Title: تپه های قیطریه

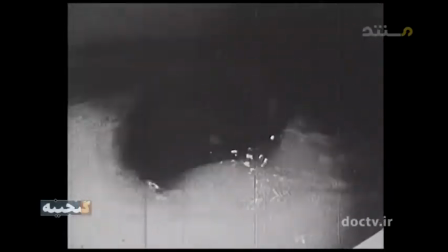ادامه شوخی تلخ کیمیاوی با جهان مدرن در صحنه درخشان دیگری نیز نمود پیدا می کند.
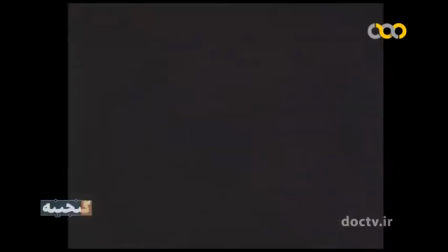ظروف سفالی، این ابزار سفر مردگان به جهان دیگر،
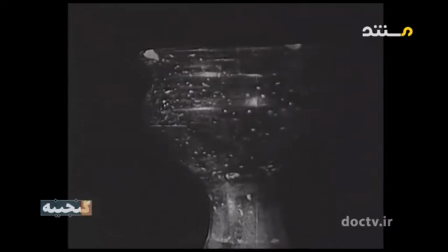همراه با موسیقی جاز به سیاق حراج های هنری تبلیغ می شود.
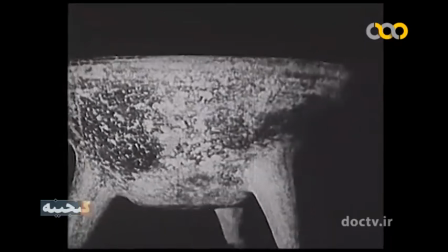طرحی با 3 تک، گرانبها و مخصوص مجالس مهمانی اجداد تهرانی ما.
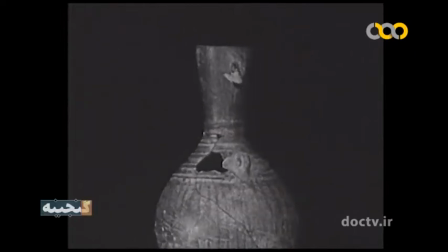زمان ساخت فیلم بعد از دوران جنگ جهانی دوم است که با پیروزی جبهه متفقین پشت سر گذاشته شد
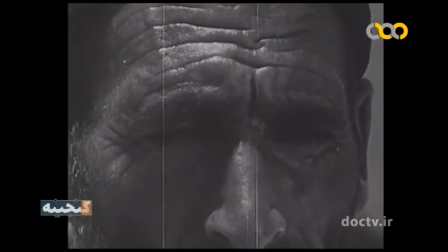و جهان رونق اقتصادی بی‌نظیری را تجربه می‌کرد.
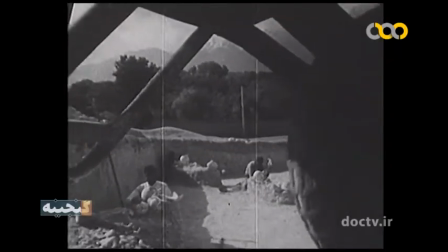در آن زمان شاید انتقادهای اینچنینی از نظم نوین موجود کمی غریب به نظر می‌آمد،
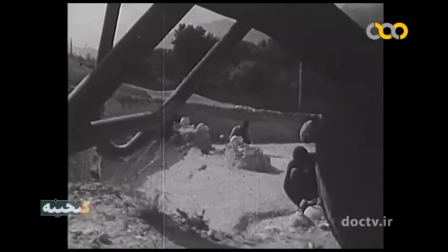اما در جهان مغشوش امروز این نیش و کنایه‌ها معنی بیشتری دارند و از بصیرتی پیشگویانه حکایت می‌کنند.
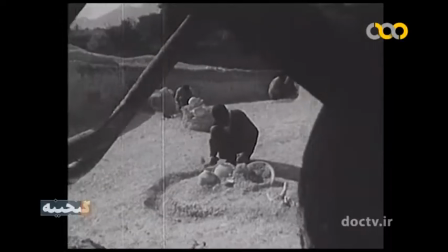در پایان
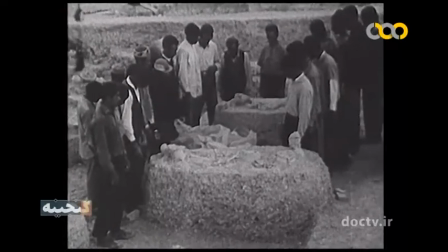کارگران حفاری بر مقابر سرپوش می‌گذارند و با همراهی قطعه رکویم موزارت صحنه را ترک می‌گویند.
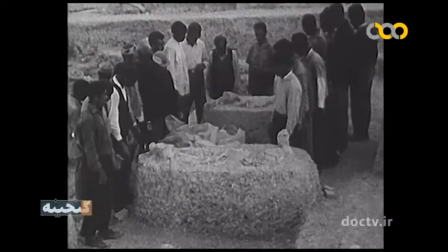تمدن نو موقتاً دست از سر تاریخ بر می‌دارد و آرامش برای لحظه‌ای به مردگان باستانی باز می‌گردد.
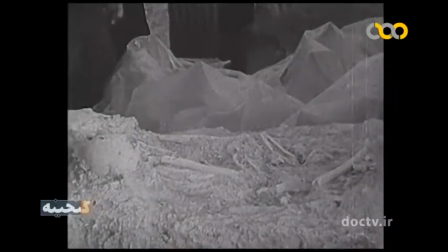در این پایان بندی دوربین از قواعد سینمای حماسی تبعیت نمی‌کند و خبری از
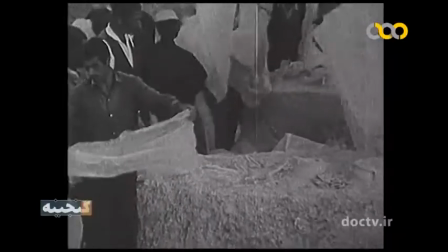نماهای دالی و دوربین اوج گیرنده مثلا به سیاق پایان‌بندی های آثار میزوگوچی نیست.
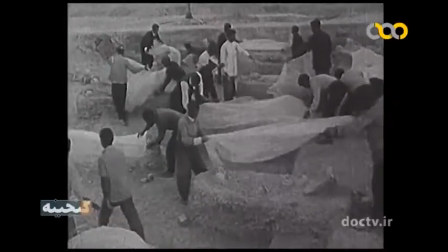بدین ترتیب سرود مردگان با طلب رحمت برای درگذشتگان به پایان
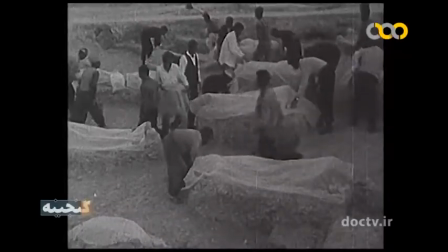میرسد و از دل آن یکی از درخشان ترین مستندسازان در تاریخ سینما ایران متولد میگردد.